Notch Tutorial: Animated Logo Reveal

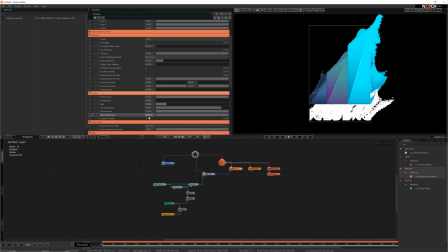Next, I'll enable limit emissions per pixel and set the emission rate to 2. Limit emissions per pixel will force the image emitter to only emit particles a certain number of times for each pixel in the image, while the emission rate will speed up the emission of particles per frame.
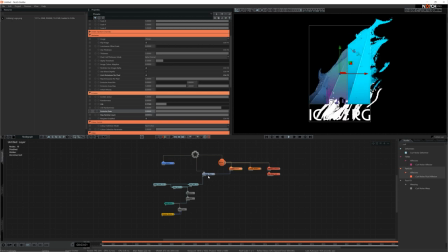So as the image begins to grow, only particles from the edges of the erosion will be emit.
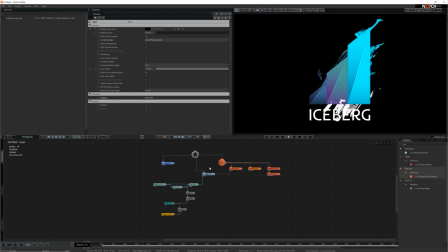Finally, the particles fade in too slowly at the start and too quickly at the end, so I'm going to lower both the fade in and fade out times.
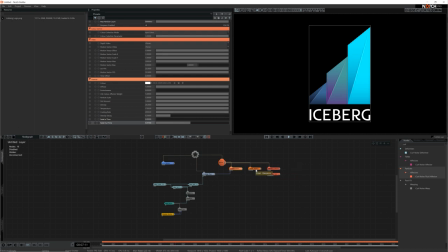Jumping back to the point renderer, I think the particles are a bit too large, so I'll halve their size and add some size randomness to make them look more interesting.
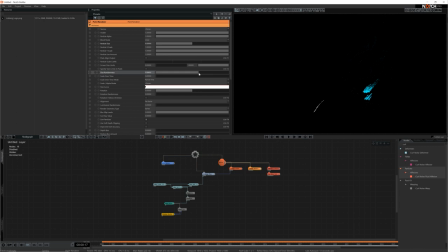Nice, and that's the core of the effect, but I'd like to brighten up the particles with a little bit of glow.
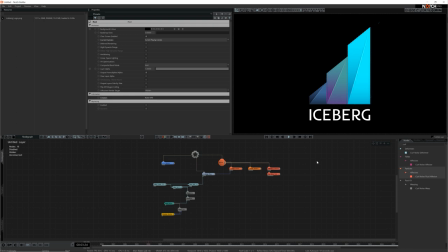Post effects can't normally be applied to a single node or node system, so we'll need to separate the particle system into a separate render layer and apply the effect there. I'll start by adding a render layer node and setting it to additive.
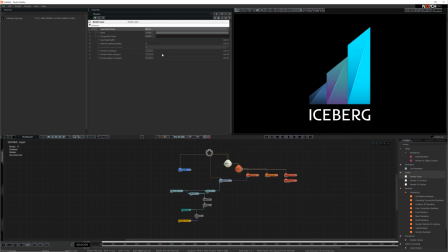Then, connect the particle node to it instead. Next, I'll add a glow to node and adjust the properties for a nice effect.
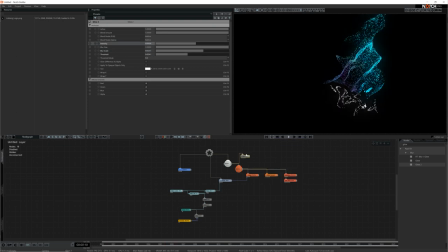Something like this seems to work. The background is a bit boring, so let's make a simple gradient to go in there.
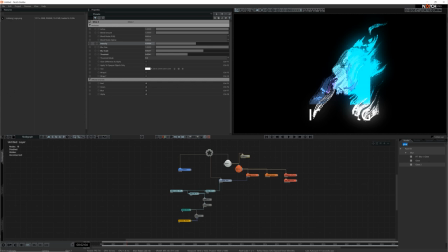First, I'll add a gradient generator node, and then I'll add an image2D and connect them up. The gradient, just like the fractal noise, starts out at a pretty low resolution, so I'll increase it this time to 1920 by 1080.
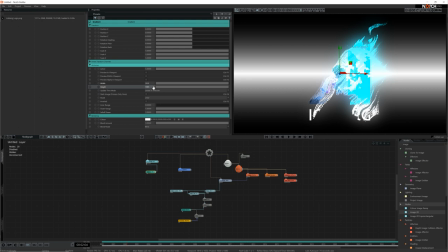Next, I want to use a circular shape for the gradient, so I'll set the mode to radial.
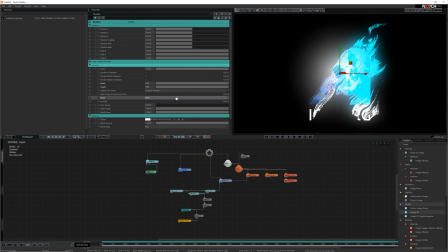By default, it's a bit too narrow, so I'm going to change the outer radius to fill the space and raise the fall off so the blend is a little less linear.
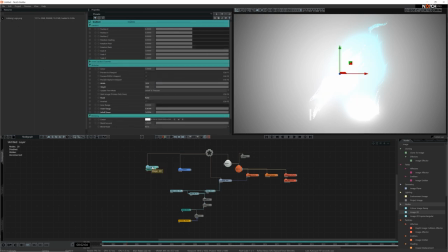Finally, I'm going to set the color to a deep blue to highlight the bright blue icon.
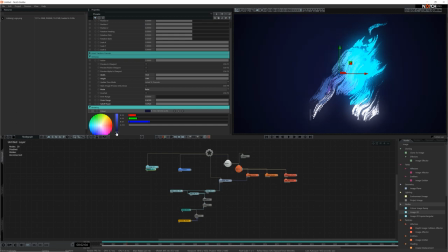Lastly, I'm going to go back to the image 2D and change the set as background property to render in background.
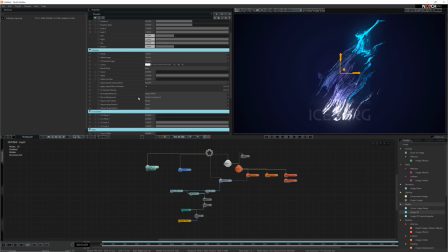So the image 2D is rendered behind the rest of the content in the scene. And that's this effect sorted.
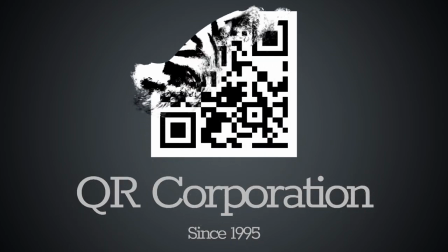From here, you can easily swap out for any other logo or try another effector setup or even try an entirely different way of revealing the logo.
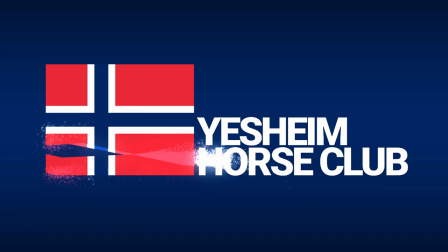But for now, this is good enough for me. Thanks for watching, and I'll see you in the next one.